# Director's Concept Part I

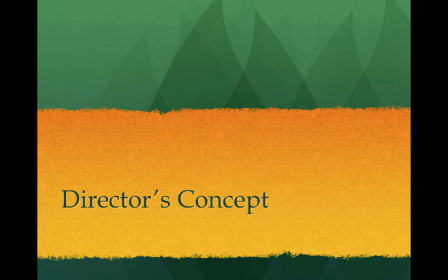0s
For every award-winning production designer, there's been a director whose vision the production designer has articulated with his or her own style and imagination. It's a collaboration of two creative forces, foreground and background.
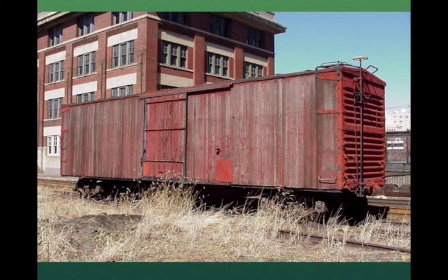12s
So I'm going to take you through the repertoire of Martin Scorsese's films with particular attention to the production design. Here's one of his early films. The first he really got distributed was called Boxcar Bertha.
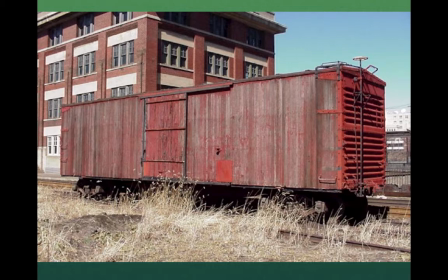26s
And here we have the boxcar itself against the empty brick building, the worn, distressed boxcar against the pale weeds. Right there in our production design, we get a feeling of that Depression-era America that Edward Hopper
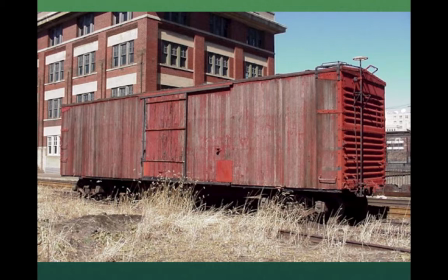42s
articulated in his paintings, that the alienated, lonely, empty world.
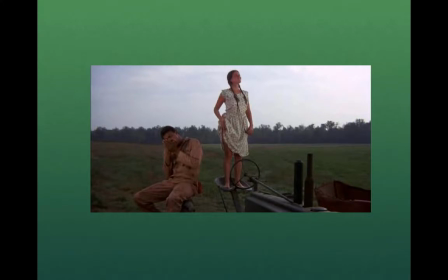48s
Even on the farm, where there might be some sort of excess in crops and climate, we feel somehow out of sync. This woman here on the seat of the tractor, there's machinery, but the machinery looks old.
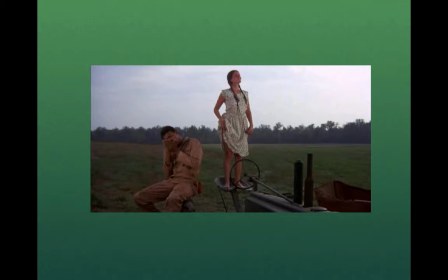66s
And although there are crops to be harvested, somehow the people's clothing doesn't look expensive.
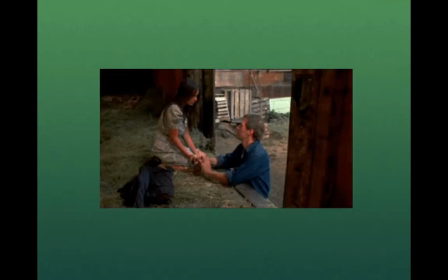74s
It looks worn and secondhand. It's Depression-era America. And so Scorsese really captured it with his set design, his production design, with the boxcar motif being the hobo traveling form of transportation between town and town looking for work.
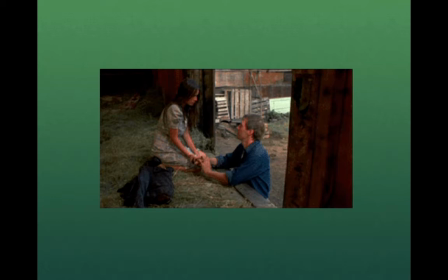91s
The straw on the bottom of the boxcar here, you have very young Barbara Hershey here with David Carradine. In the background, we got the pallets stacked up in the corner. The sense of disarray and promise being missed in a very fruitful America.
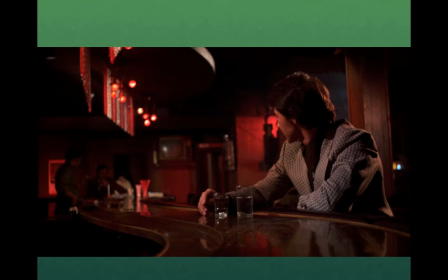106s
Here we have the movie following Boxcar Bertha, which is called Mean Streets, which is the first one to really kind of separate him from the pack as a director. We have Harvey Keitel in a bar, very crimson scarlet, dark shadowy bar.
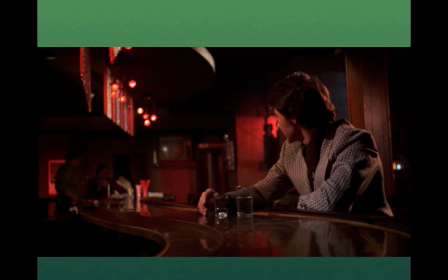121s
The reds conveying a sense of hidden desire, dark sexual journey. Bars for Scorsese are his ultimate way of putting his set decoration vision out for us to see in his character's world.
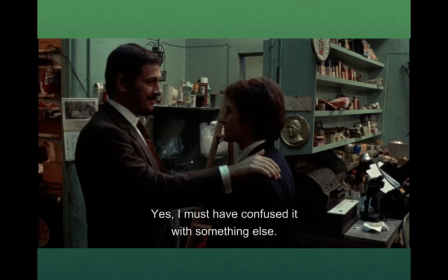137s
Here in the same movie, Mean Streets, we have Harvey Keitel in an office here, but look at the set deck in the background. That's what I want you to pay attention to. The detail, the ketchup bottle, the spike for the receipts, the old cash register out of date,
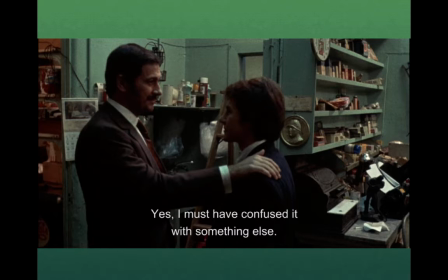151s
things piled, calendars, everything has a particular purpose to give you that sense of time in the city.
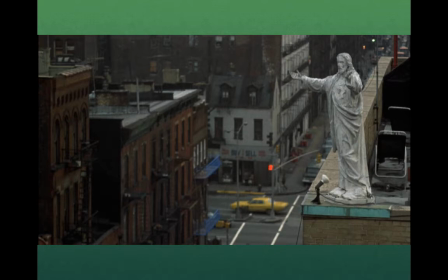158s
In the foreground here, we have set decorators giving us a different look, an interesting look here. We have a statue of Christ, a kind of soot-stained Christ on the precipice of the top of this apartment building, looking over the city, almost being ignored by the city.
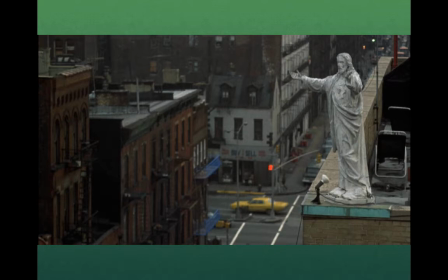176s
Salvation ignored by the city. This begrimed Christ looking over everything. It's a wonderful image.
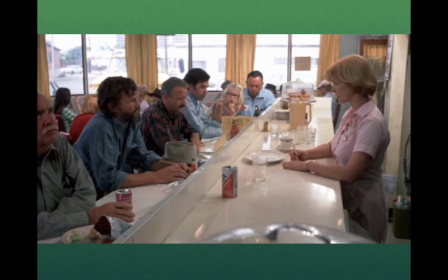181s
His next movie, less dark, was Alice Doesn't Live Here Anymore, and we can see that it's a romance. We can see Chris Christopherson seated across from Ellen Burstyn, the waitress, the pinks,
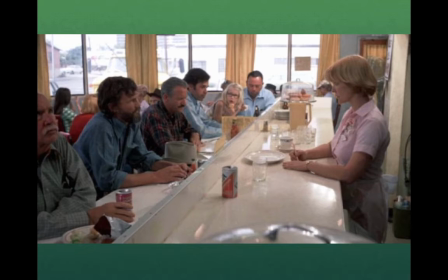193s
the pearly colors, the softness to the tone, and yet it's working class. We got all the guys there with their working class regalia, the hats and everything. So it's working class, and yet it is fluffy pink. So that's romance in that plebeian world.
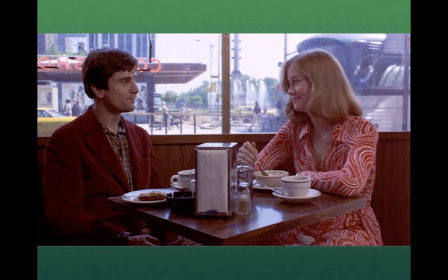210s
As it is here, we see flirtatiousness, and in another cafe, we have a very young De Niro seated with a very young Sybil Shepherd in her peppermint swirls of late 60s design, but it's kind of gives you this
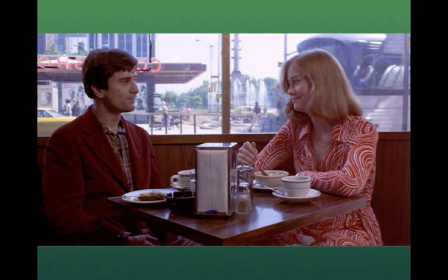228s
kind of pop feeling of people falling in love. In the background, we got the fountains of Columbus Circle, and then you'll notice the taxi cabs. We got that taxi motif. You make sure that's in the shot. But it's not so happy.
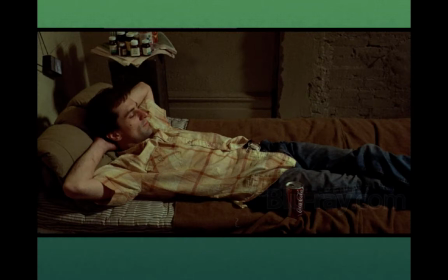241s
We've got De Niro living in his own SRO here, and we can see there's no bedspread on the bed.